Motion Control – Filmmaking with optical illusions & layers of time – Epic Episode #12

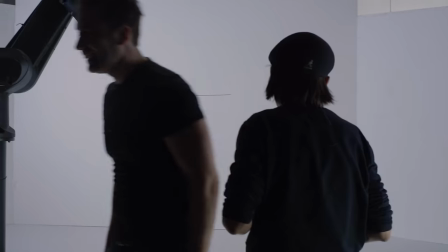4:19 And this is Linton, director of the Marmalade and a real pro. He's just as much in love with filmmaking as we are and essential to this project.
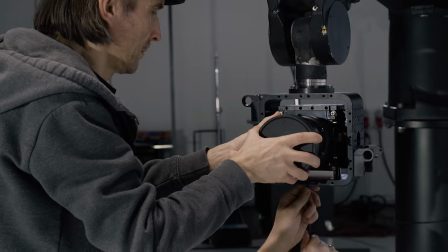4:29 And we're going to film that with a Phantom VEO camera that will give us a full sensor readout at 1000 frames per second.
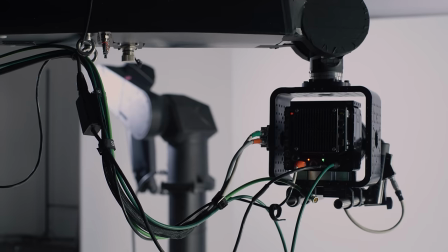4:36 At 4K, that is. This massive amount exceeds the writing speed of conventional media and is therefore written to a rolling RAM storage. And to see that all this data falls into the right places, we have DIT Vincent at the keys.
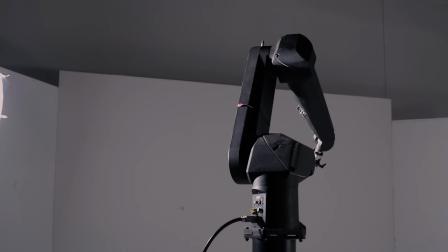4:52 That looks good. And it's extremely precise. To make it a bit more dramatic, I will bet my head on that.
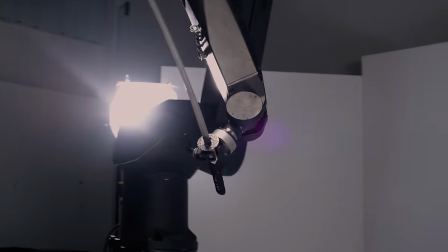Is that close enough? A little bit closer. Is that close enough? No, a little bit more. Are you serious? Yeah. Oh. I feel like the guy from here, whether you're a Robocop, you know, when he encounters Ed 209.
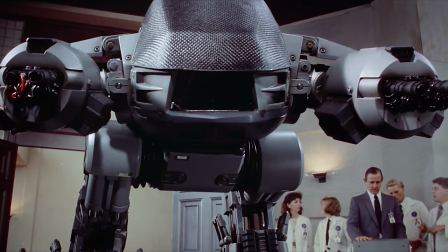5:24 You now have 15 seconds to comply. This is the way.
Okay. Yes, let's do this. I think you'd better take a bit of step back. Yeah.
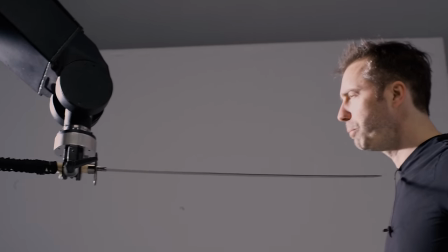5:35 No okay. On position. Do this.
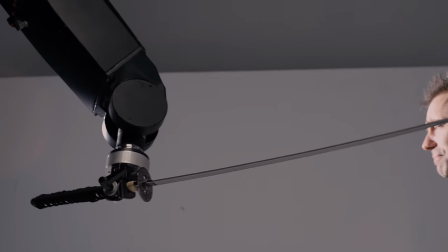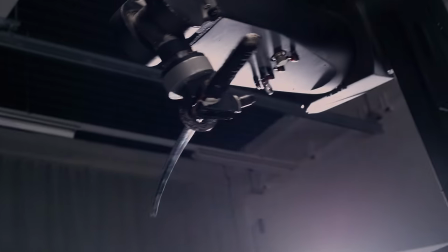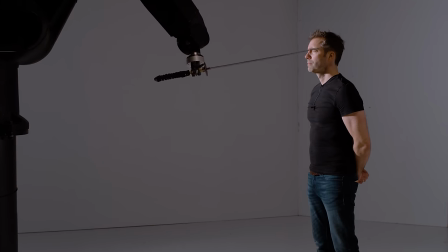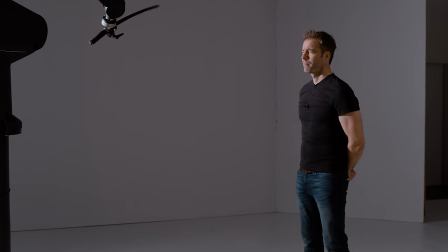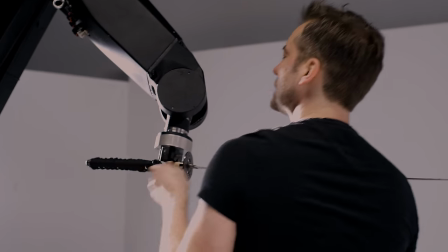6:00 Before you get a heart attack, I didn't really risk my head doing this.
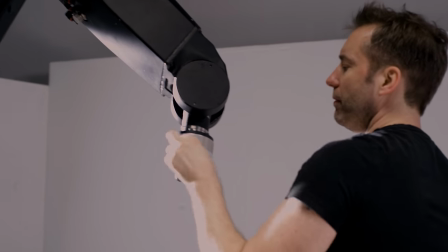6:03 First of all, the katana is a prop weapon and the blade is not sharp, but also I wasn't even in the scene while the blade was on the robot.
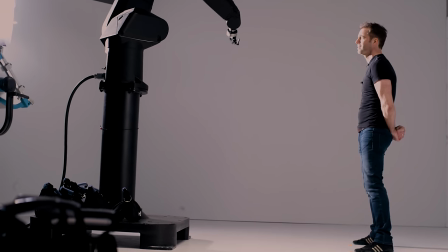6:11 We just shot two passes, the first with a robot wielding the sword,
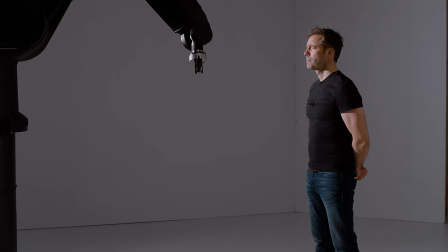6:16 and the second with me standing in the frame while the robot operated without the blade.
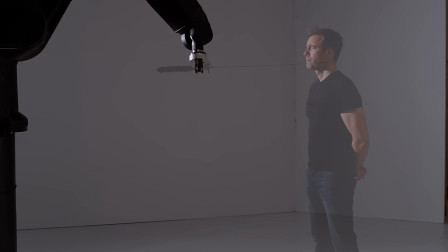6:21 The passes are edited together with a bit of simple rotoscoping and After Effects.
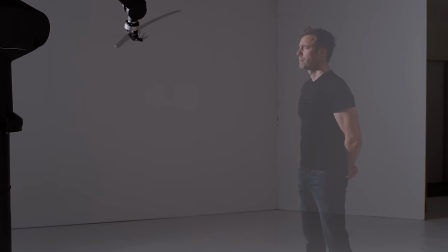6:27 Motion blur is rendered for normal speeds for a smooth look.
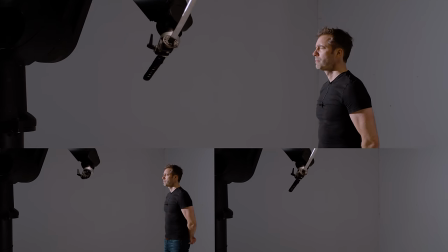6:31 Nothing out of the ordinary when shot from a tripod, but absolutely outstanding when the camera is moving.
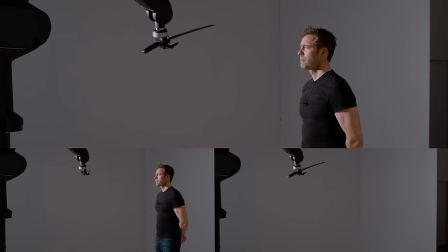6:37 The Phantom was moved by the second spike robot. The camera movement can also be repeated at different speeds.
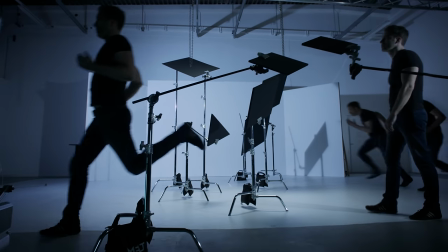6:44 We are going to use this technique for a new Media Division intro.
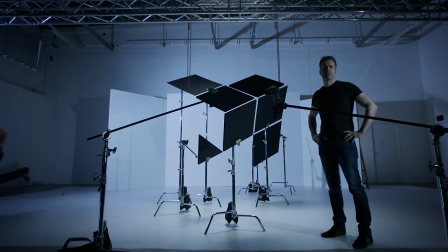6:48 Spike will repeat the exact same camera movement in many passes with different speeds, allowing us to have action with different time layers. But before we really go into execution of that shot, I want to give you a brief introduction to the concept and how we did the pre-production, because this is very, very important for this kind of work.
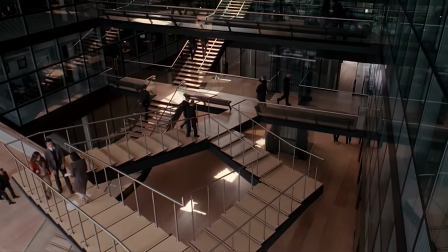7:16 The nature of human vision allows to create optical illusions when a carefully crafted setup is viewed from a specific position.
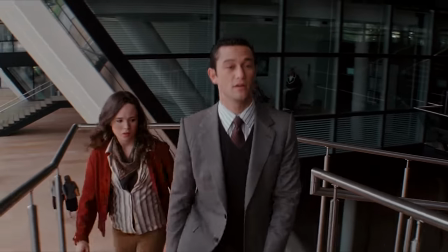7:23 Like here in Inception, with the seemingly endless Penrose steps.
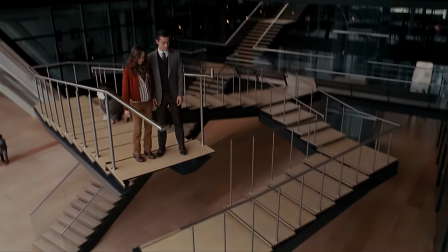7:28 The underlying principle in cinematography is called forced perspective.
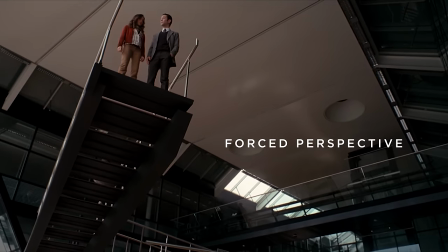7:33 Paradox.
The Media Division logo is not a simple letter, but placed with geometric structures in space to appear as an M when looked at with the right perspective.
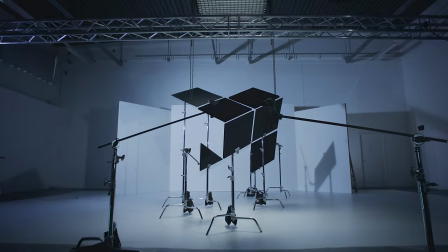7:43 The basic idea was to recreate this effect in the real world.
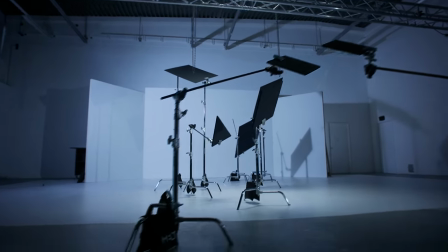7:47 To make it more dramatic, we decided to play with the position and the size of the squares,
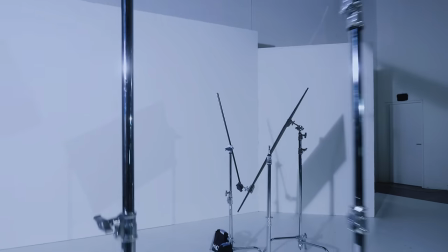7:52 so that seemingly chaotic setup of squares in various sizes and distances would
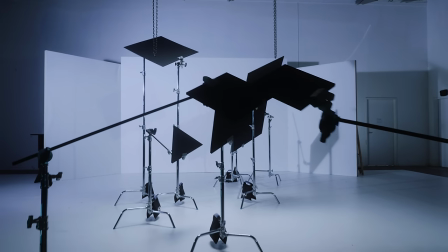7:58 fall into place and create an M. We think this symbolizes the creative process itself in a really neat way,
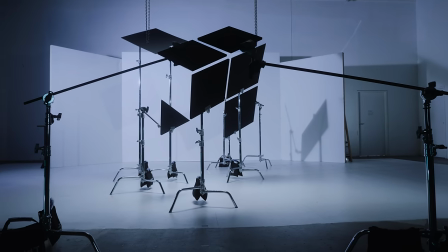8:03 and what we are doing on a daily basis. How is it done?
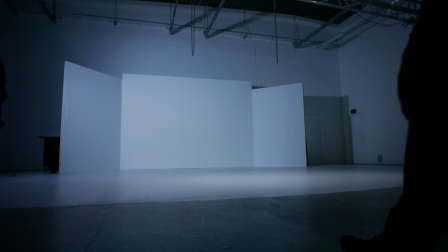8:08 Well, here's the simple version.
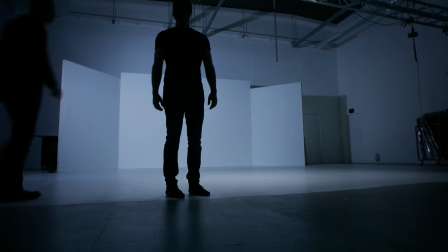8:10 All you need is a little bit of light, a room that is large enough, and a dedicated team of people that have no idea what they are getting into.
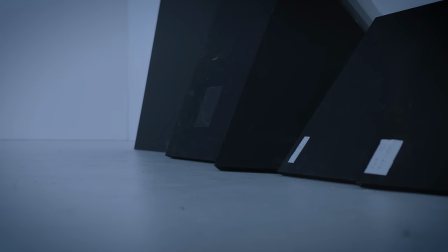8:18 Some painted plates in just the right sizes, and a lot of C-stands and clamps.